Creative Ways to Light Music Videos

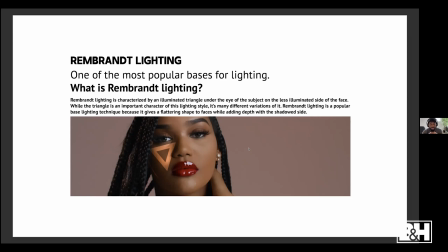29:02 Rembrandt lighting is a popular base lighting technique because it gives a flattering shape to faces while adding depth with the shadowed side. So this is a frame that we took from one of the previous examples.
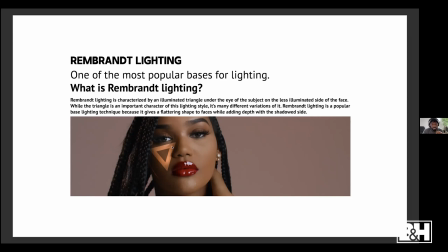29:14 This is all in the same music video. And you can see that we have this triangle that simulated this little pocket of light that's just transferred over onto her shadow side of her face. And you don't have to necessarily have this pocket, this triangle over here on the side of your face, but this is like a really good indication of Rembrandt lighting.
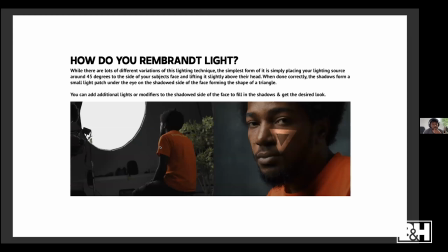29:34 So how do you do Rembrandt lighting? While there are lots of different variations of this lighting technique, the simplest form of it is simply just placing your light source around 45 degrees to the side of your subject's face and lifting it slightly above their head.
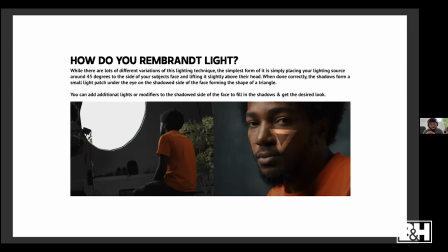29:49 When done correctly, the shadows form a small light patch under the eye on the shadow side of the face, forming the shape of a triangle. You can add additional fill lights and modifiers to the shadow side of the face to fill in the shadows to get the desired look that you want. So if you want a less contrasty image like this example right here,
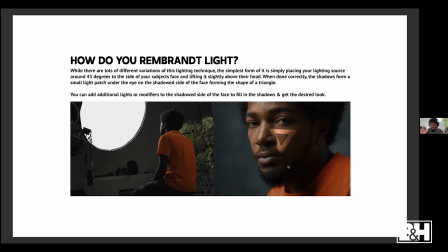30:08 you would bring in a fill light to that side of the person's face, or maybe even like a bounce card. If you wanted to intensify that, you would bring in like a negative fill, like what we saw in one of those previous examples with the motivated lighting setup. But these are all different variations, but they're all essentially the exact same type of lighting.
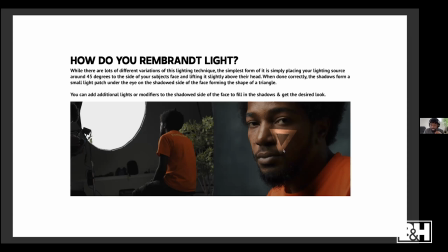30:25 You can see that this one right here, it just forms this nice triangle patch on the side of his face, and it does a really great job of just adding some emotion and some shape to his face.
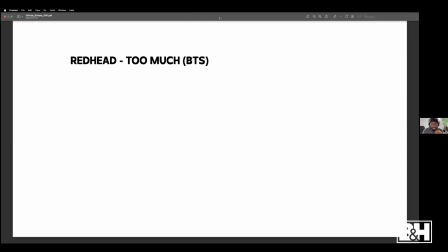30:37 So let's hop into it behind the scenes and show you guys some examples of some Rembrandt lighting.
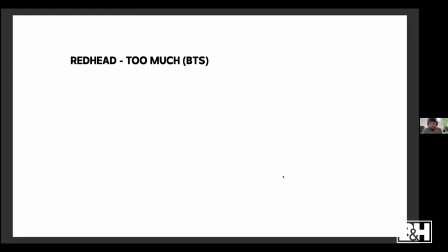30:45 So this is from one of those music videos I just showed you.
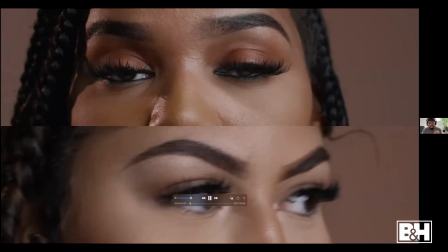30:50 Show you some shots from the actual music video.
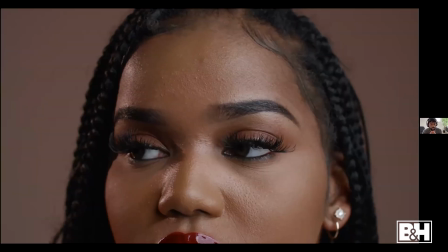30:53 We have a really nice soft lighting, and we're using Rembrandt lighting for these scenes to give them a nice flattering shape to their face.
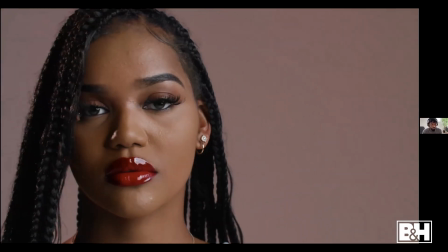31:00 And we have a couple different examples, a bunch of different examples of this. Let this play through so you guys can see everything.
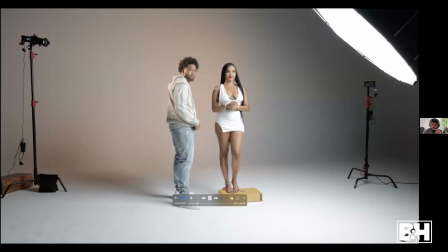31:10 I like this music video a lot. It's a cool vibey music video. All right, so this is how we lit this scene. Like, I'm gonna just pause it so you guys can kind of see what's happening. So off to the right of the frame, we have the neon light for the 720B. And we have that paired with the parabolic 150 softbox, which is huge and massive.
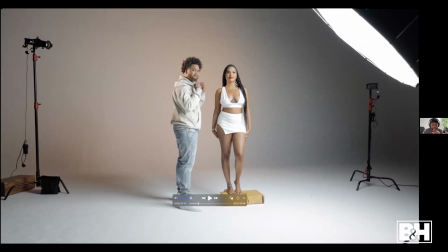31:27 The reason why we use this parabolic softbox and this lighting combo for the scene is it lights a huge, it's big. It lights a big space. And we knew that we were gonna have two subjects in the scene, and we wanted them to both get lit evenly. Off to this left side of the frame, we have the neon lights for the 60B2.
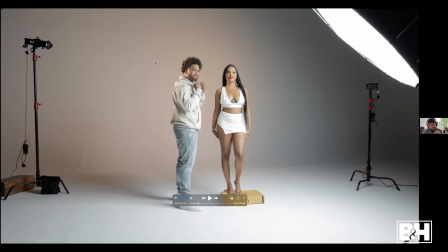31:48 And this is paired with the projection mount. And this is just aimed to the side of them. And this is giving them a nice kicker to help them pop off the background. And then over here, this small light that we have in the background, using it as the background light, is the Forza 60C.
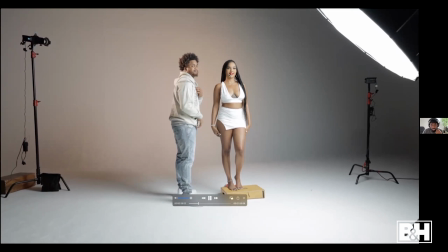32:01 And this is bicolor. It's also full RGB. We wanted like a peachy color on the background. We didn't want it to be like a solid white or a gray.
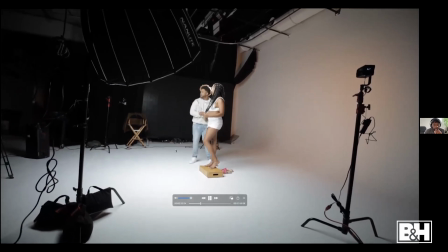32:08 Just give us a little bit of color. And yeah, we put her on the Apple box to match his height.
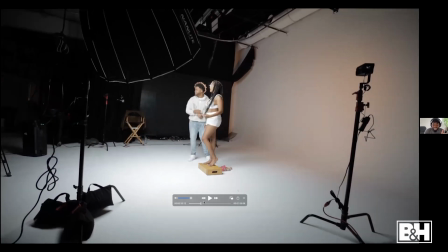32:13 That's like another pro tip. If you have two subjects in a scene, you might want them to be like a similar height.
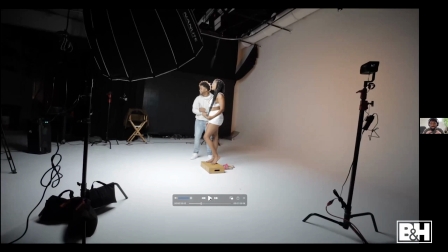32:20 And with this scene, we also had like him rapping into her ear, and it wouldn't have made sense or worked if she was like her actual height in comparison to his.
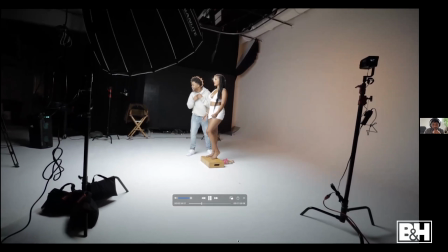32:28 So we put her on a half Apple box just to match that height a little bit better.
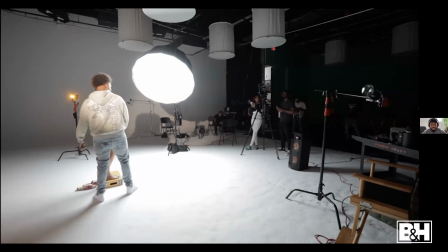32:33 Shot that on the Canon C70 with a combination of the 100mm and the 50mm Canon lenses.
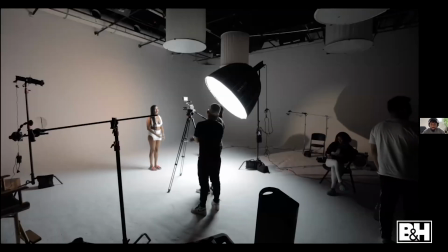32:41 And that's essentially the lighting setup.
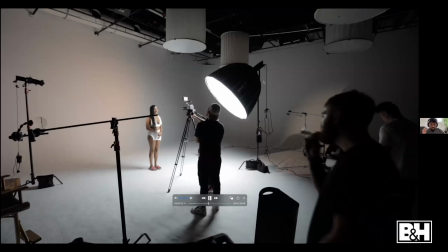32:45 You see, we have this place just route 45 degrees to her face and lift it slightly above her head to give her that Rembrandt lighting.
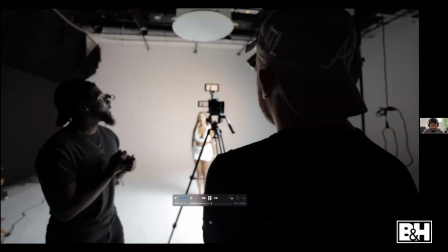32:52 And we have that kicker light to help pop her off of that background, which looks really, really good.
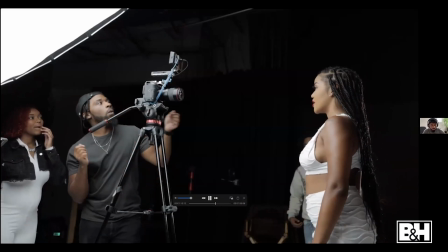33:01 Got a close-up scene right here with filming with the 100mm, exact same lighting setup.
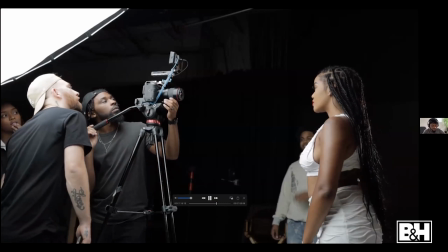33:05 It's soft, it's nice.
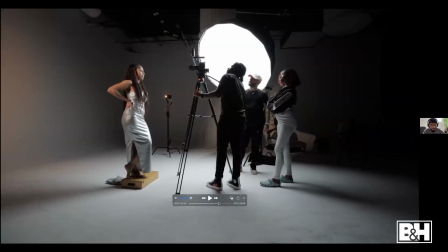33:07 And it's doing a really great job of helping fill in the shapes of her face and their faces in the scene.
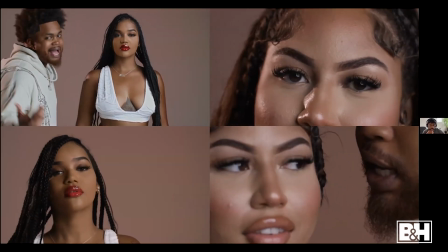33:16 So I just want to play back through this example again so you can see what's happening right here, how this light is hitting them.
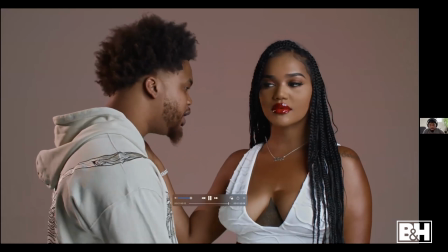33:22 See, it looks nice, getting a really nice catch light in her eyes with those lights, really nice reflection off of the lipstick that she has, the gloss.
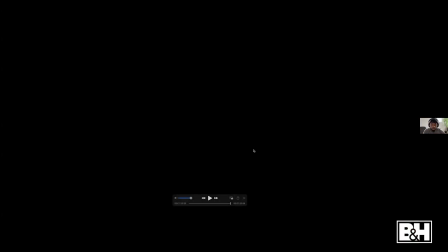33:29 And they're both being lit really well in the scene because the parabolic softbox is so freaking big and nice. Love that softbox. It's one of my favorites. I also have another example that I want to show you guys of some Rembrandt lighting as well.
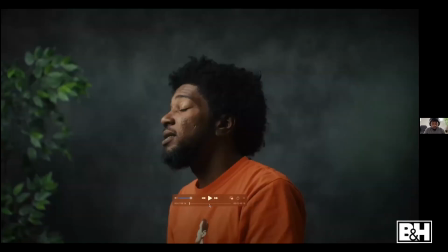33:44 This is from another music video. Play this through so you can see an example of this.
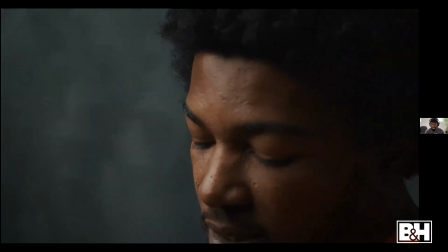33:49 You see we getting really nice catch lights in their eyes. This is a really great example right here.
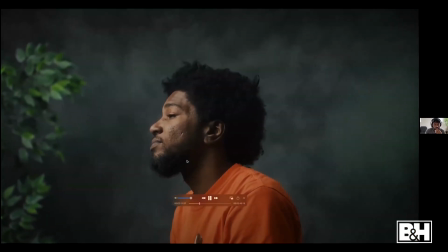33:54 You see of the Rembrandt lighting, that nice triangle shape on his face. And the light's nice and soft, super, super soft.
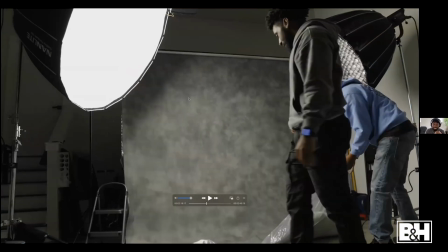34:04 So this is behind the scenes for this. We use this nice canvas backdrop that I actually got from B&H.
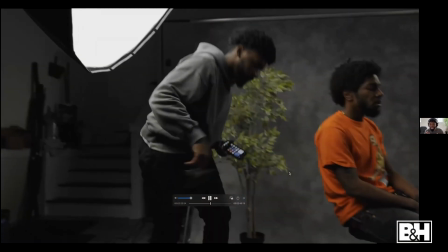34:12 Great canvas backdrop. I love this. It just adds a nice, it adds texture to the scene.
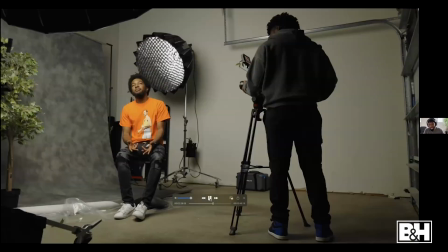34:19 We could have shot this on like a black backdrop or something, but he would have just faded into it. I like this canvas one a lot because of the shapes. Lighting wise, we're using the neon light Forza 500B2 as the key light paired with that parabolic softbox. Again, I like that it's big and it's soft. Bigger the light source, the softer the lighting will be.
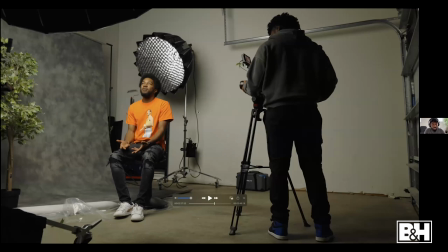34:38 And then as far as the background light right here, we're using the neon light Forza 300B2. This is just the background light. It's not even really in him. hitting him. It's just more so there to light up the background.
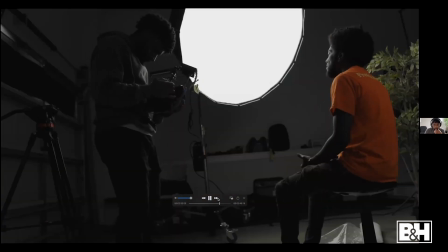34:49 We have this nice tree to give us some added visual interest. And that's essentially the scene.
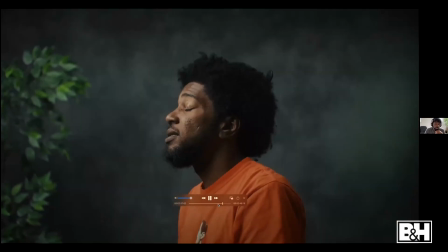34:55 It's super simple lighting wise,
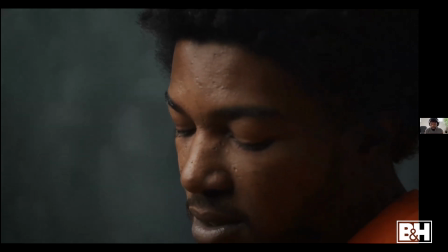34:57 but just placing the light in the correct way and just using this simple lighting basis for the scene just makes it look so good.
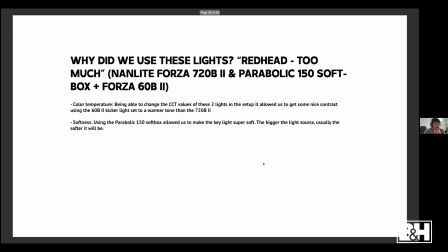35:09 Let's hop back into our presentation. So why do we use these lights? So for the first example, the Nanlite Forza 720B2 paired with the parabolic softbox, and also the Forza 60B2 is that kicker light. The first reason is the color temperature.
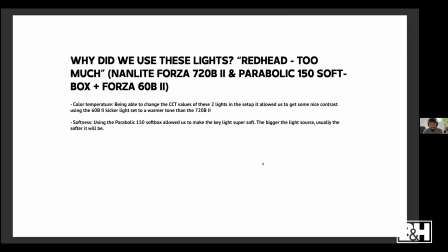35:24 Being able to change the CCT values of these two lights in the setup, it allowed us to get some nice contrast using the 60B2 as the kicker light. We set it to a warmer temperature than the 720B2. If you look back at that scene, you can see that the kicker light's warmer, and that's actually helping them pop off and give them some color contrast as well.
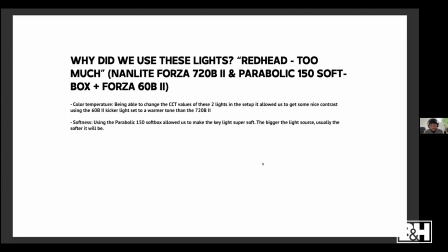35:44 The second reason is the softness. Using the parabolic 150 softbox allowed us to make the key light super soft. And this is one of the reasons why I love this softbox so much. It's huge, it's massive.
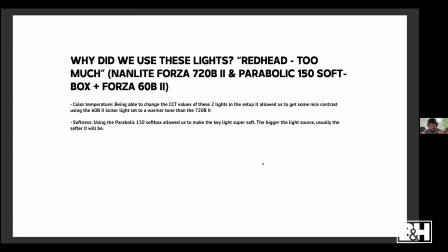35:56 You do need a bigger space to use it in, but if you have the space, you want to use it because it's freaking huge and the light source is so soft.
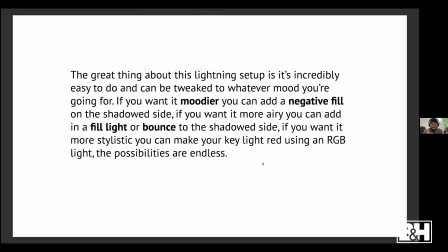36:06 Now, the great thing about this lighting setup is it's incredibly easy to do and can be tweaked to whatever mood you're going for. If you want it more moodier, you can add in a negative fill like I showed in that first example on the shadow side. If you want it more airy, you can add in a fill light or bounce to the shadow side.
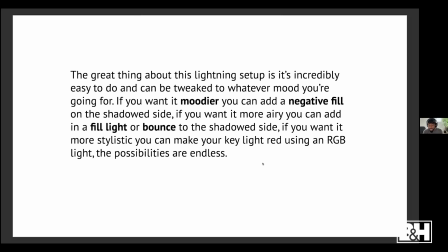36:23 If you want it more stylistic, you can make your key light red using an RGB light. The possibilities are really endless. This is one of the reasons why Rembrandt lighting is great. It's simple to do, it's effective, and you can match it to whatever mood that you're going for your music videos.
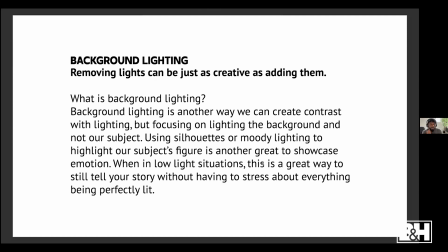36:37 The next technique is background lighting. And this is going to be removing lights from the scene. Removing lights can be just as creative as adding them. So what is background lighting? Background lighting is another way we can create contrast with lighting, but focusing on light in the background and not our subject.
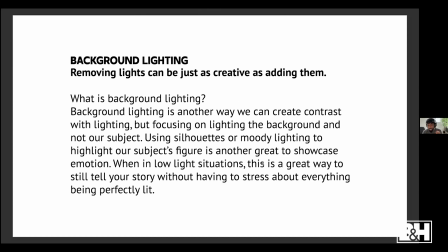36:56 Using silhouettes and moody lighting to highlight our subject's figure is another great way to showcase emotion. When in low light situations, this is a great way to still tell your story without having to stress about everything being perfectly lit.
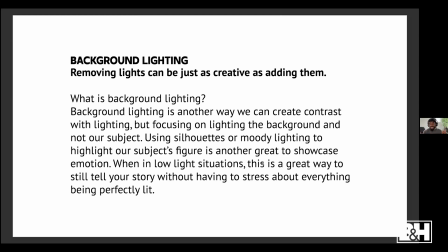37:09 I know we stress about things being perfectly lit all the time, but the key to lighting is to make it believable.